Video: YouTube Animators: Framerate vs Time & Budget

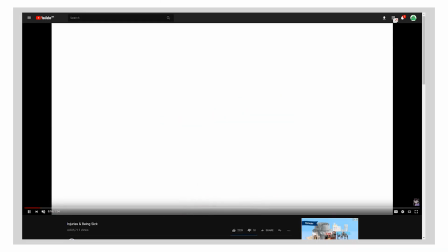(33:06)
She managed to communicate quite a lot of feeling about what this character is feeling internally.
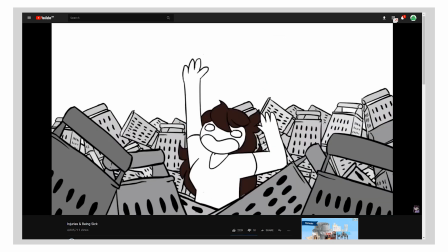(33:12)
As a piece of acting, this is really quite good.
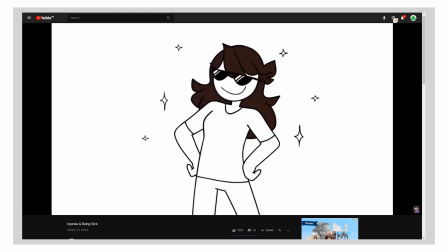(33:15)
And that's another thing I really quite like about Jaden Animation, is that there's a lot of effort that she puts into the acting of her characters.
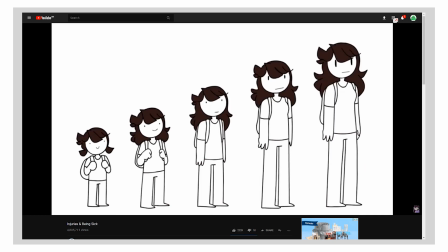(33:24)
And this is something, Parham is also quite good at this, but this is something that you don't see quite as much with the Odd Ones Out, because he tends to rely
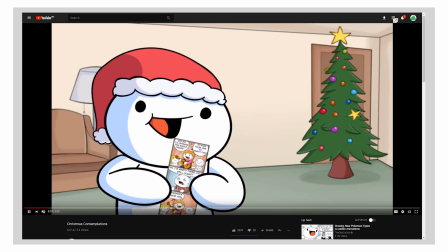(33:35)
more on, well, this. He relies a lot on the facial expression to deliver the action.
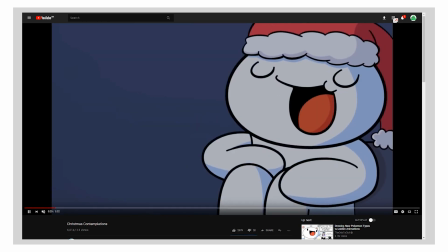(33:40)
He relies a lot on just kind of repeating poses in order to indicate a change in mood,
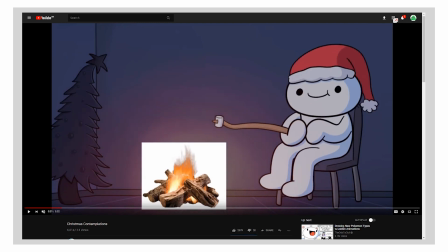(33:47)
but there's not really that same sense of subtlety. And again, this is not me trying to be shitty to the Odd Ones Out. He's still a very good animator, but he has a different skill set, and he uses it differently. He communicates emotions with his characters in a different way than Jaden Animations.
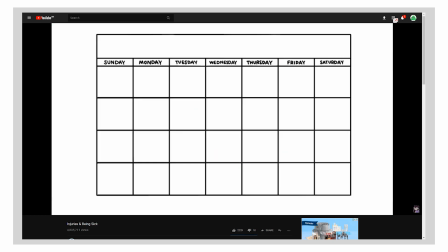(34:05)
And this is something I love to just stare at this stuff and analyze it and figure out, okay, how does this person approach making a character tell a story? For instance, this little shot here. She's sick and lying on the ground, right?
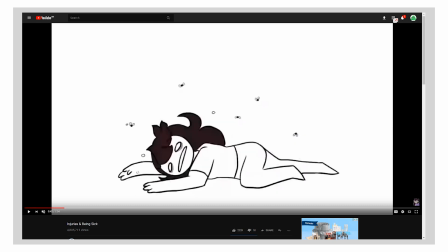(34:18)
Now, she doesn't need to do anything. She can just show this static image and talk over it, and that would pretty much deliver the message. But watch what she does. what she's essentially doing here, she's redrawing the frame multiple times.
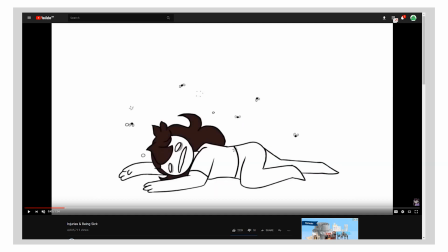(34:32)
And because you can never draw a frame the same way completely twice, you get this wibbly wobbly wiggling sensation from the line art.
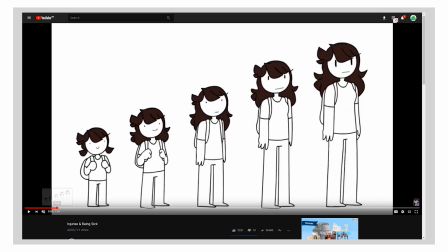(34:41)
And that gives the character a lot of life as she's lying there.
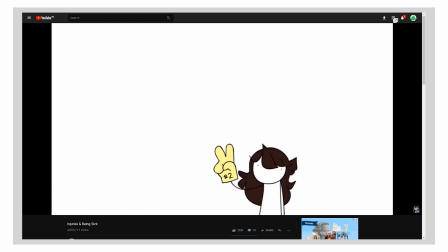(34:44)
And it communicates that feeling of being like when you're sick and you're kind of miserable and your whole body just kind of feels like it sucks and it aches.
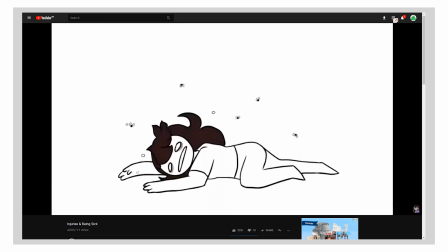(34:53)
And she gets that just by redrawing the frame multiple times and cycling it and getting that little wobbly feeling on the line art.
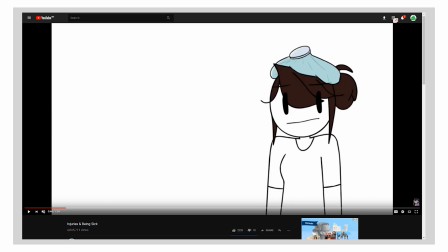(35:02)
That communicates so much of the emotion that the character is feeling when they're lying there. And that is just, it's such a clever move.
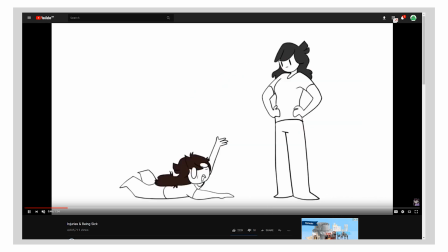(35:07)
It's just such a clever way to do that. And that's really, you can see she does it again here.
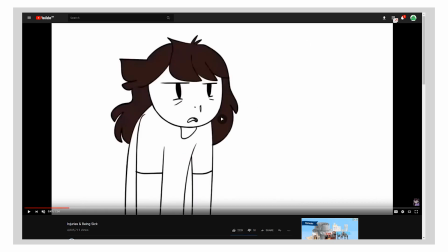(35:13)
The character here on the floor is miserable, so she's wobbly. Whereas the character who is healthy is not wobbly at all.
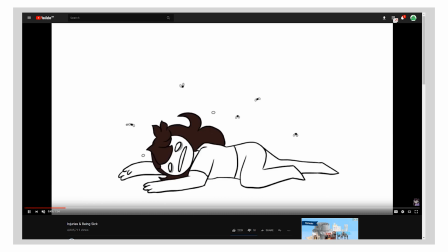(35:21)
He's in fact very solid and static. So you get this contrast between the way that this character who's sick
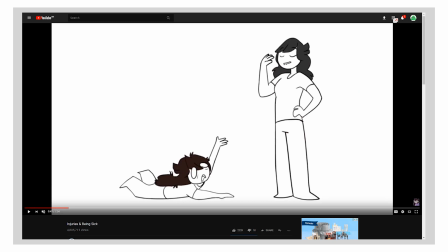(35:29)
and miserable moves as compared to the way that this character who's not sick doesn't move.
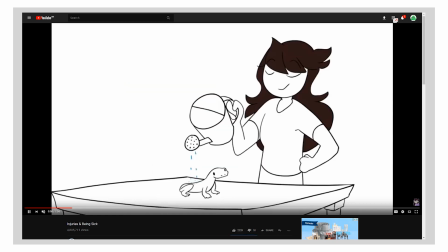(35:33)
And again, it's doing a lot with a little,
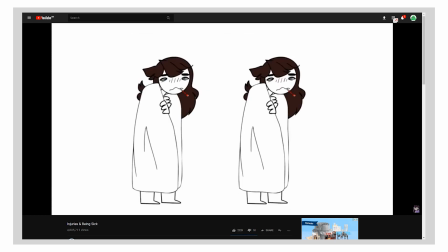(35:39)
which is really the credo, the ethos that these vlogging YouTubers go by,
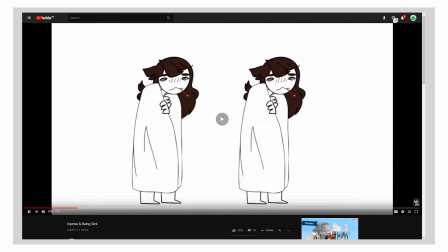(35:44)
is that they have to do as much as possible with as few resources as possible, which leads us on to this shot, which is actually kind of amazing.
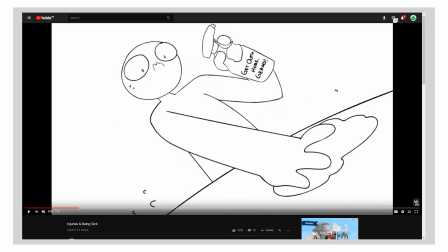(35:54)
For a few reasons, and it's not because it's particularly complicated or difficult shot, but it's because of what she chooses to do. This shot is 1, 2, 3, 4, 5, 6. Yeah, it's 6 frames, repeated over and over again. But do you know how often she's repeating them?
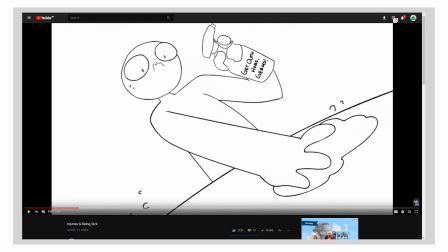(36:14)
Once on every... She's animating on the ones. She's doing this at 24 frames per second. Now, it's only 6 frames looping over and over again, but she's letting it run at 24 frames per second, and look what that does for the acting of the character.
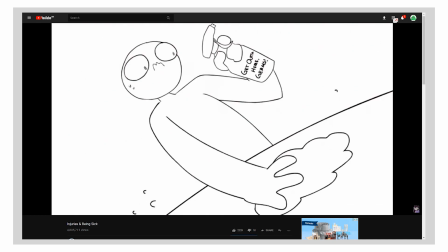(36:31)
Once we get to it. I hate going... Look what that does to the acting of the character. That the motion is very, very smooth, but it's moving really, really quickly.
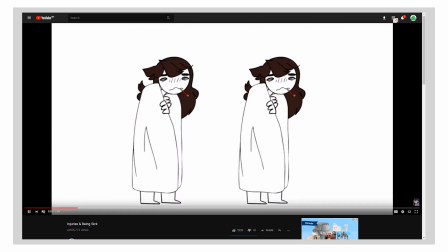(36:41)
And because it's moving at 24 frames per second, as opposed to a lot of the other animation,
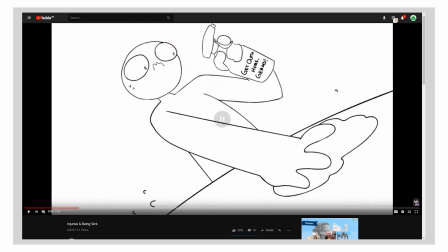(36:47)
this is one of those things I mentioned up front, that you choose the moment when 24 frames per second makes sense. And one of the places that makes sense is here, when she wants this character to be frantic and kind of frightened and wiping down this tabletop,
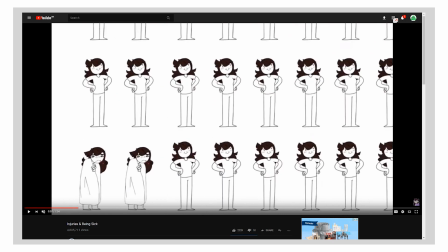(37:03)
I suppose it is, as quickly as possible. That's when you do the 24 frames per second speed of animation to really drive that feeling home.
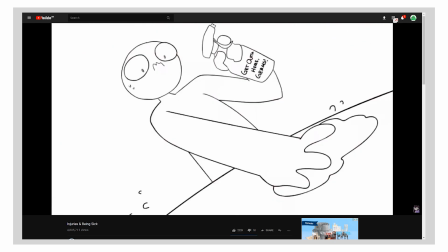(37:11)
And then that subtle little bit of animation work. Look at the way the eyes move.